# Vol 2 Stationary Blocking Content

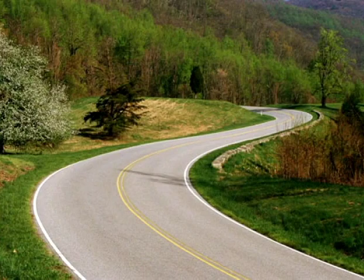78:35 It's based on the centuries-old idea that an S-shaped curve weaving into the depth of the image creates a very pleasing composition that comfortably guides the eye.
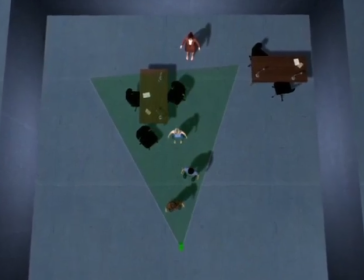78:44 How this translates to staging is that we get the same effect by arranging characters in a staggered or zigzag fashion.
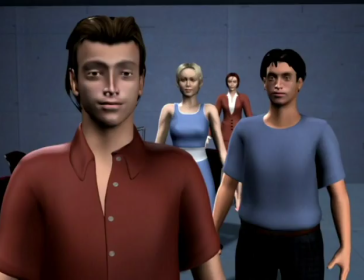78:51 Just as in the picture from before, the S-curve guides the eye into the frame and also does a great job at creating depth.
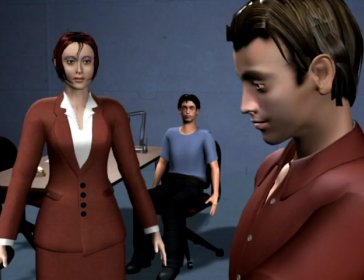78:58 This scene is mostly theoretical and may be a little on the nose. But used like this, the staggered placement of characters creates a very deep and elegant composition.
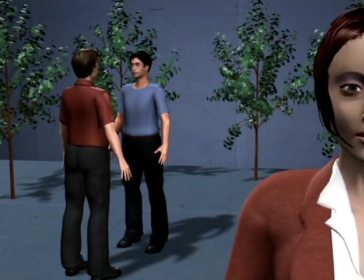79:08 The fourth technique for setting up deep staging comes from the idea that the space closest to the camera is the most private or confidential.
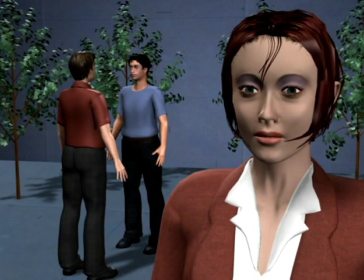79:15 Placing a character here allows us to identify much more with her than the others, and it can be useful to set up shots for that specific purpose.
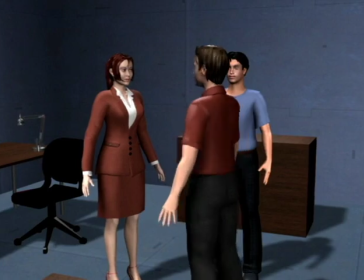79:24 Anytime a character is within this area, we get a personal and private view. If we're with a team of bank robbers preparing a heist, and we know that someone may be an informant,
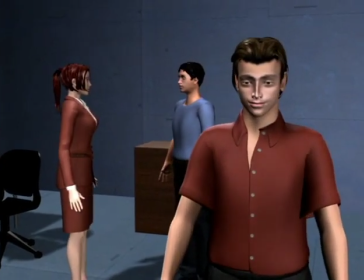79:33 having the red man walk over here where only we can see his face is very telling, even if it's just for a moment.
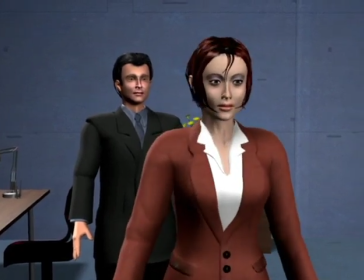79:41 So of course, this type of deep staging is a natural part of intimacy, honesty, and power because we get to see what nobody is really supposed to see.
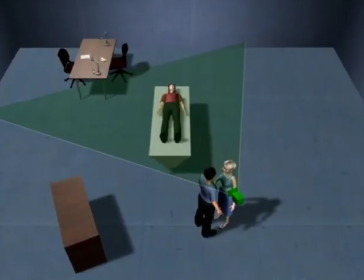79:50 But regardless of how we compose deep staging shots, the question is how to integrate them into the blocking.
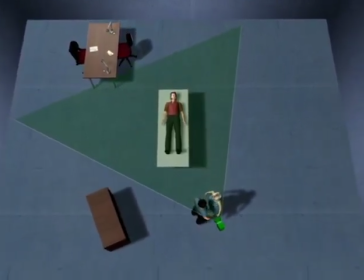79:55 Usually a scene will have only a couple, and because they're the most complicated, they need to go in first.
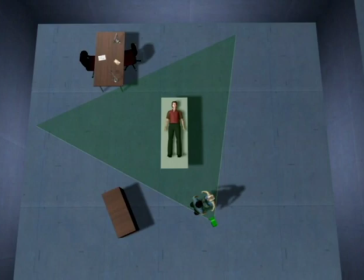80:01 Returning to the scene with the doctors, we'll assume that there's more action than just this shot, but we'll plan that one first and build the scene around it. Before that, we'll have the blue man prepare some instruments on a small table, so we'll set up a single shot for that.
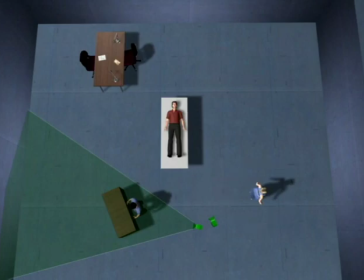80:14 Let's have the woman start over here, facing away, and set up a second deep staging shot with him in the far background.
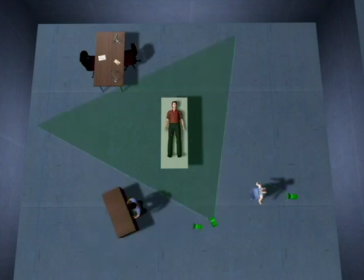80:21 While they're in these positions, the first deep staging shot only contains the patient. We'll have the man be the first to step into that shot and cut some dialogue between these two cameras. As the woman also steps into that shot, this is now our only camera.
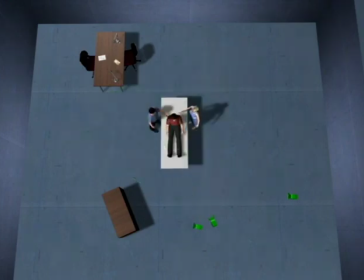80:36 As the patient suddenly wakes up, we'll have them walk over to the bed, and a little later have the woman walk over to the desk to call someone on the intercom, for which we'll put in a phantom character in order to frame a staggered deep staging shot like this.
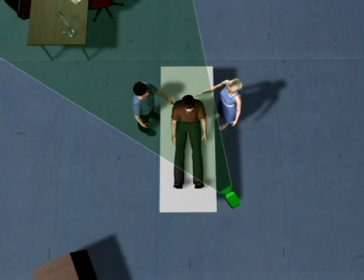80:50 Before she walks to the last mark, this shot is a two-shot on the men, so we'll put in another camera to mirror, pivoting on the patient.
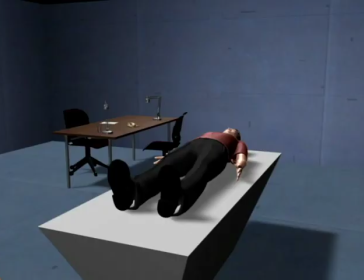80:59 This really shows how easily deep staging creates sophisticated blocking. Starting on the man in a coma, we cut to the blue man as he prepares to pull the plug.
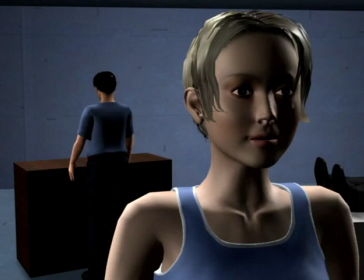81:07 The woman is facing away, so she's presumably having second thoughts. The blue man walks over and stops in a half-complete right-angle master.
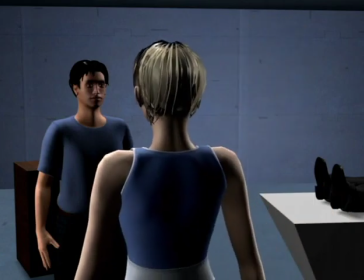81:18 After some dialogue here, the woman walks over, completing the original deep staging shot.
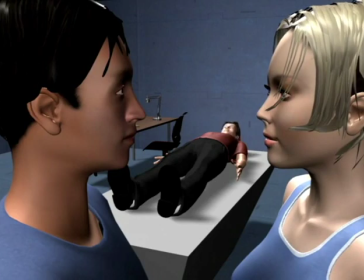81:26 As they talk, the patient suddenly comes out of his coma, creating two stories in one frame.
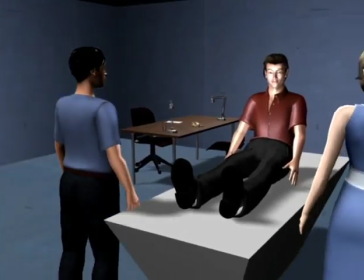81:31 They see him moving and rush over. And we cut to this shot as the blue man steps in.
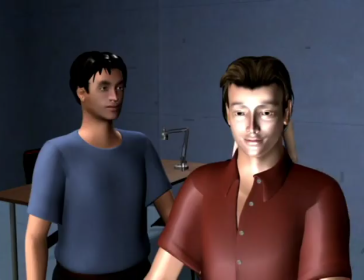81:40 Pivoting on the patient, the woman walks over to the intercom, turning the previous shot into a staggered deep staging shot, which seems like a lucky coincidence.
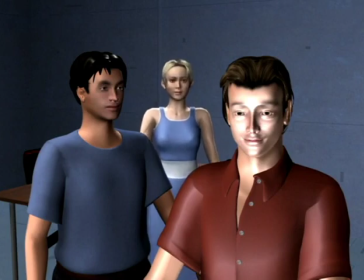81:48 When she's done, she walks closer, still filling the gap in the frame. So that's an enormous amount of mileage from just 5 cameras.
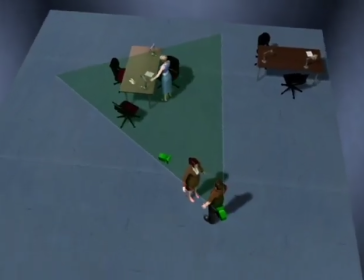81:58 Another very clever aspect of deep staging is placing characters or objects in the background or foreground before they're needed.
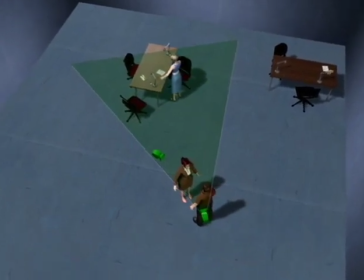82:04 We've already been doing this a couple of times, and what it does is again create the perception of a lucky coincidence.
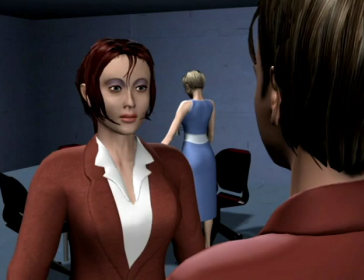82:11 Here we're having dialogue between the red characters, and the woman in the background doesn't seem to be a part of the scene, but just an extra. Back in the first reverse, the blue woman suddenly turns and joins the dialogue.
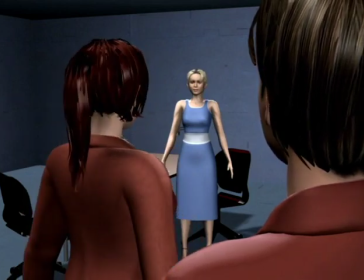82:23 The fact that the framing already included her seems serendipitous because we didn't expect her to be important.
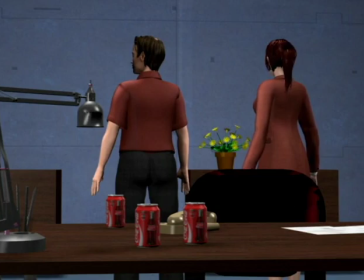82:31 Doing the same with foreground, here 2 detectives are scanning a crime scene looking for evidence and trying to find something they can dust for fingerprints.
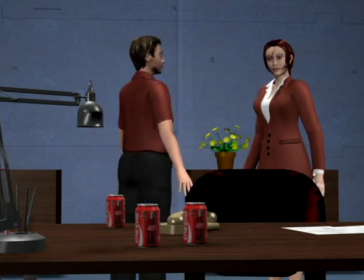82:38 Suddenly the woman discovers the soda cans, then the man, and they both walk over.